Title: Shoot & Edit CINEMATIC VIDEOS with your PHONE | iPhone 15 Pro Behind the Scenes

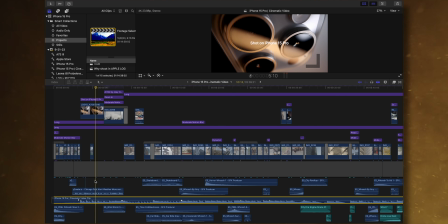(8:08)
And let me give you first a global overview, because it can be very, very confusing in terms of all the steps that you see here,
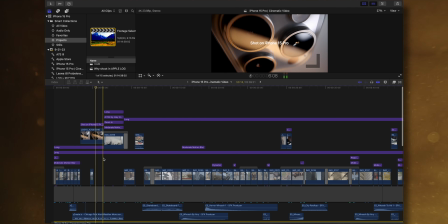(8:15)
from the clips selected to the color grade to the effects to the text,
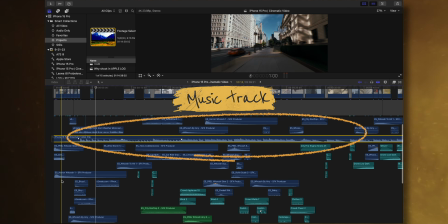(8:21)
and obviously also the music and the sound effects. To me, it all starts with the song.
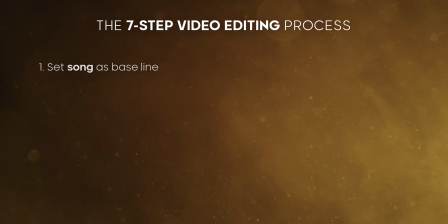(8:26)
Usually I start just laying down the song as the bass line and then find the right clips that edit right to the beat,
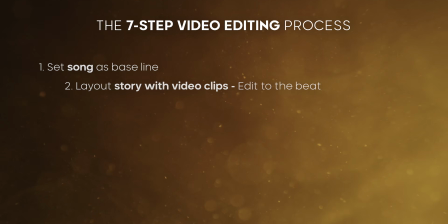(8:34)
lay out these micro stories, and then from there I do the transitions,
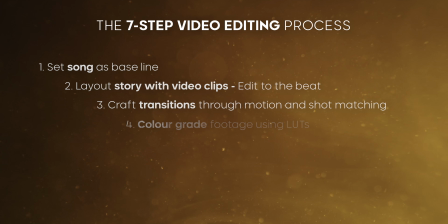(8:41)
see if motions match together, do the color grading, add sound effects to it,
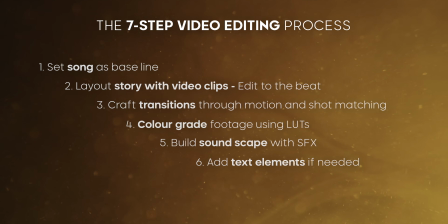(8:46)
and then add additional text and final animations to it.
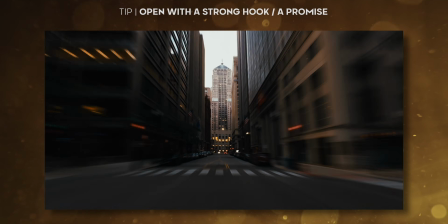(8:52)
Now this whole video starts out with this hyper motion compilation here that really draws in the audience. At the beginning you really want to drive energy, because people, they have a short attention span and you want to draw the audience in right from the get-go. And it has to work also just visually, because sometimes thumbnails, they just play automatically. So you want to have something that draws in the audience's attention. And I selected this hypermotion compilation here.
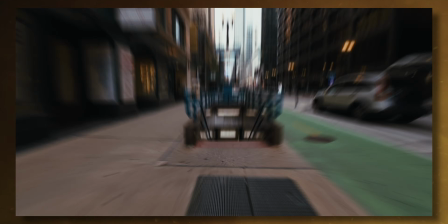(9:19)
And in fact, actually, this was something I did at the very end, because I just couldn't find necessarily right from the get-go. I didn't have that spark of what I want to use to hook the audience. But during the course of the edit, I found these shots that worked very well for this kind of compilation.
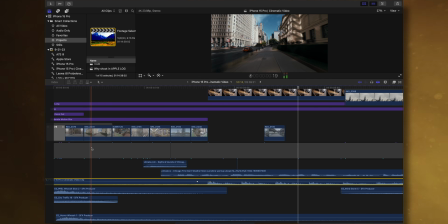(9:36)
So when it comes to filming these shots that you see here, now these were all shot in 4K 24 frames per second on the gimbal, and I just walked or biked. A lot of them are actually biking, except for those that are indoors.
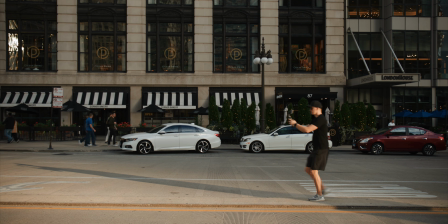(9:50)
And I just either went straight or orbited around a subject.
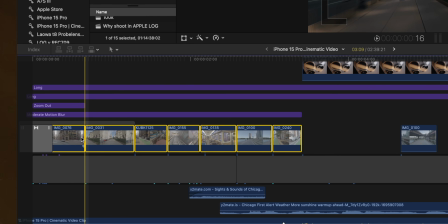(9:54)
And then after the fact, and you see this here, if I open up the speed of the clips, after the fact, I just sped them up. This is as easy as it gets.
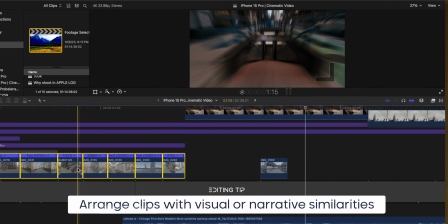(10:02)
I found connecting tissue points here, for example, going down the stairs and then going down the escalator into the train.
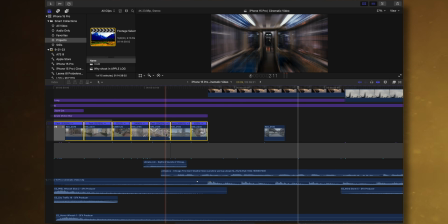(10:10)
So this is all makes also narratively some sense.
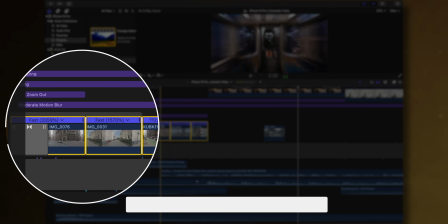(10:13)
In order to get this motion blur in, you see I have just this adjustment layer of motion blur added.
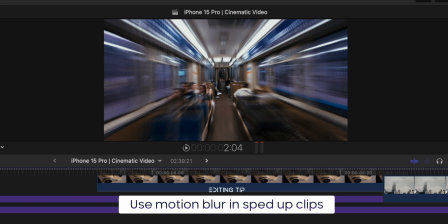(10:21)
And therefore, it looks like as if it's almost shot and as in a hyperlapse natively with long exposure time, but eventually it's all in post-production. In order to inject additional energy into this, because you see there's actually no music playing at that point, you want to layer on a couple of sound effects.
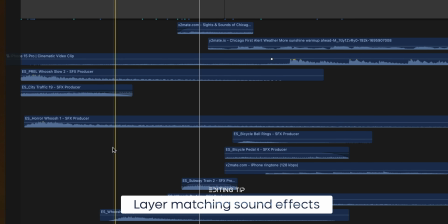(10:40)
Now, whoosh sound effects are a very common use case when it comes to these hyperlapses, but I also added some
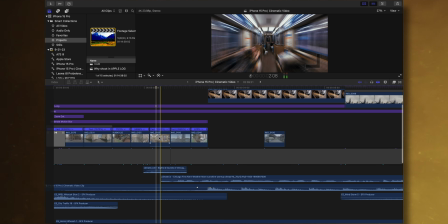(10:50)
steps in this case as it goes down, or in this case here we have some sound effects from a subway train.
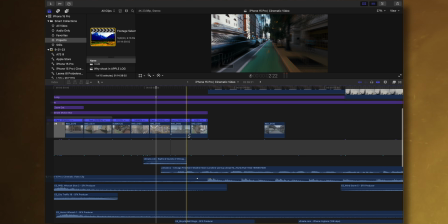(10:59)
And outside here I was biking actually, so I added also some biking sound effects, really to make the whole thing very visceral. This is how I like to hook my audience through some visceral experiences that are relatable and natural in its manner. So it's not like necessarily the music that hooks it, but it's really the visuals and the audio components.
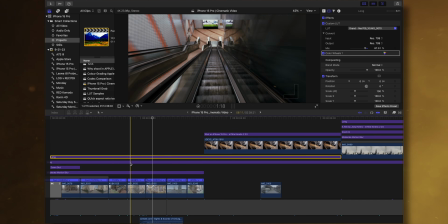(11:21)
Now, while we added, let me also talk about these two additional layers here that you see actually spanning the whole clip.
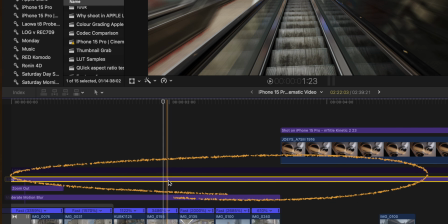(11:26)
And so one of them is actually a conversion LUT, because all this footage is shot in this flat logarithmic image profile.
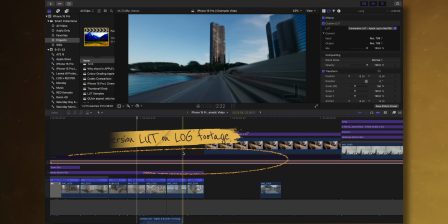(11:35)
You need to convert the footage first and foremost into the normal Rec 709 color space, the standard color space. And I created a conversion LUT for the Apple log footage that you can download for free in the description below.
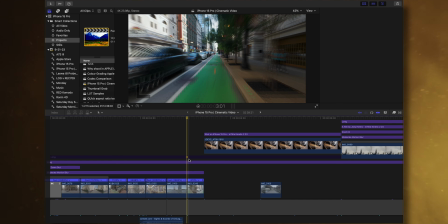(11:48)
And then the layer on top of that is actually the look LUT. In this project, I used my own iPhone cinematic LUT collection that you can check out right up here in my LUT store.
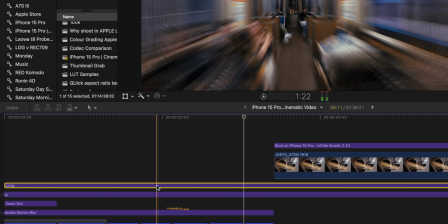(12:00)
I used the Grand LUT for the entire project, so you can get them as well if you really like that look.
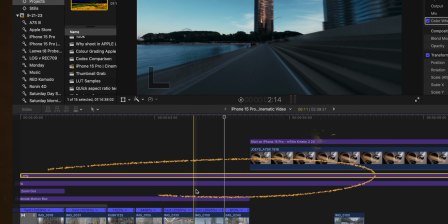(12:06)
That you will see basically across the entire project here, the application of a conversion LUT and then the look LUT.